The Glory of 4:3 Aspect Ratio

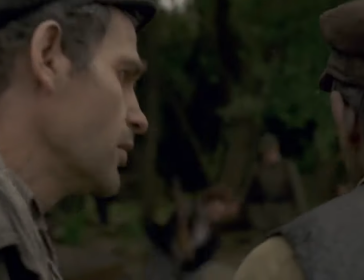(4:15)
his face or the back of his head the camera camera pretty much stays there for the entire movie and when it's 4-3 you're really tight
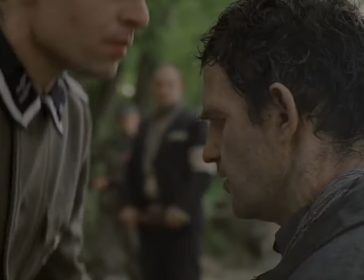(4:22)
on him even though you can feel and you can hear all these things going on around him all these horrors that are going on um you're stuck
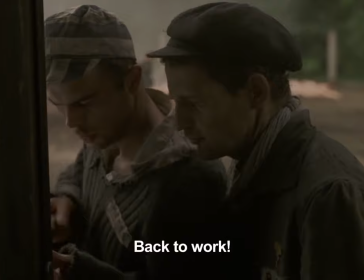(4:30)
on his face and the there you don't have any room outside of his head really
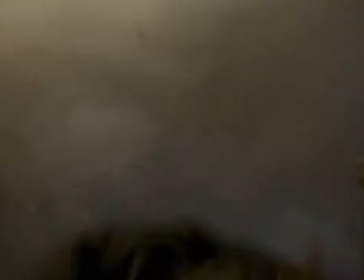(4:35)
to see anything so it feels really claustrophobic um and
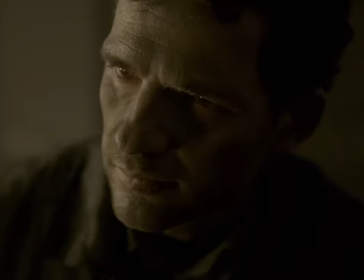(4:40)
it's a has this really cool effect on you where you're kind of you feel the claustrophobia
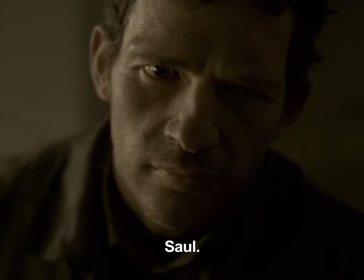(4:45)
that this character feels stuck in this crowded you know concentration camp and it's a really effective really powerful movie that you guys should just check out um also give a shout out have a shout out to give for so some of you might not the little little mini history in this in this thing so some of you might remember dvds full screen and widescreen
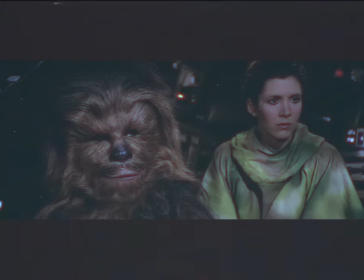(5:06)
widescreen was exactly what sounds like the widescreen image the movie how
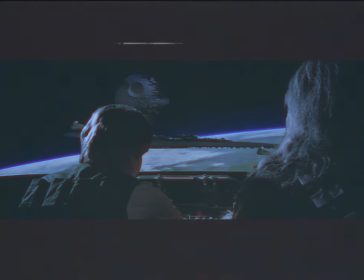(5:11)
the filmmaker usually intended and then there was full screen full screen
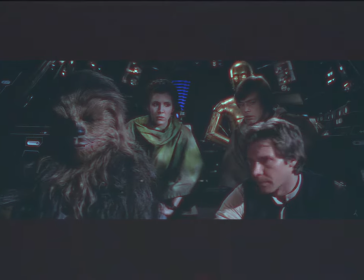(5:16)
what they did the reason there was a full screen dvd would they would cut the sides
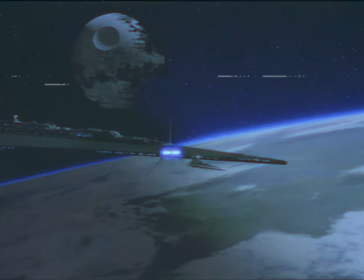(5:20)
off of a widescreen image to fit it on a television because televisions were
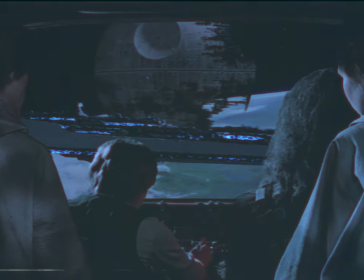(5:25)
shaped in the four three size so it was done they did this so it would fill up the whole screen because otherwise people would complain about the top black bars on the top or bottom every now and then there was a movie like the Spider-Man Sam Raimi Spider-Man trilogy where the
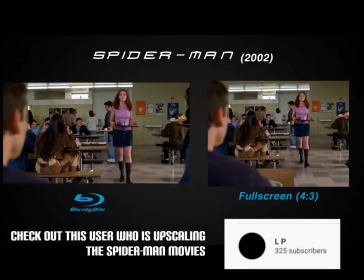(5:41)
full screen of the edition the scope full screen edition of these movies were not cropped
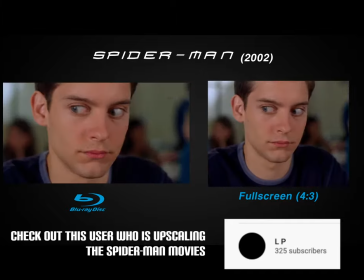(5:46)
the full screen edition of these movies was the IMAX full IMAX
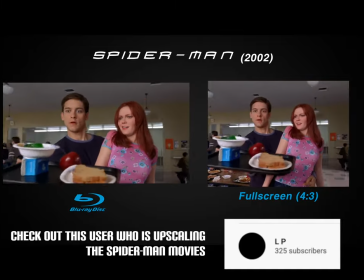(5:51)
frame because when you shoot a film you don't actually shoot
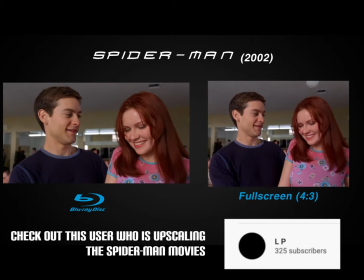(5:56)
widescreen you it's compressed and they mess with the image so essentially what they did was
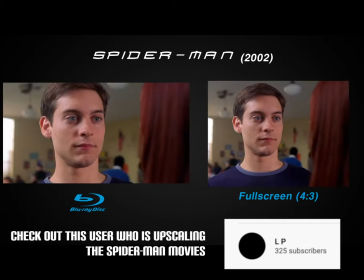(6:01)
they shot Spider-Man one through three in a square image knowing they would crop out the top and bottom and when they showed it in IMAX they just
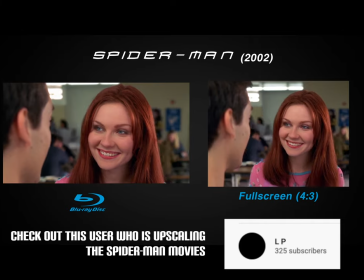(6:09)
they removed that crop so it was the full four by three image so the full screen dvd of spider-man one two and three is
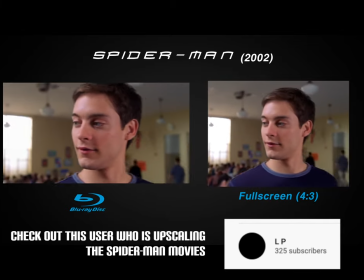(6:18)
the full wide screen or is the full open mat frame of the movie and it's really really cool i definitely recommend checking it out because you can see the difference um that four by three and widescreen have on an image and it's really cool to see that in a blockbuster because there's not a whole lot of blockbusters that are four by three these days um shout out zach snyder's justice league yes justice league is going to be released four by three which we're looking forward to um but yeah check out um spider the sam raimi spider-man trilogy full screen edition that's very very specific um that's and there's a few other movies that did that i the amer the first american pie was the open mat and gee i don't know enough to research to know which ones are which but look into full screen versions of movies and it can give you like a cool idea of the effect that it has yeah and again thank you guys for watching these videos it's we love geeking out on this kind of stuff it's very we know it's very nice one of you all 20 of you all 20 of you are the true MVP leave a comment down below tell us instead of your favorite aspect ratio tell us your favorite movies that use 4x3 or favorite TV shows or whatever like what or do you have any you know memories I mean, if any of you grew up in like the late 90s to like the 2000s, there are tons of shows probably you can think of that have that kind of that look. So let us know your favorites down below. We'd love to hear about and talk about 4.3 with you guys. But thank you so much again for watching. Hit the bell, hit the subscribe, hit the like, or the dislike if that's your speed. But yeah, thank you all for watching. We'll see you in the next one.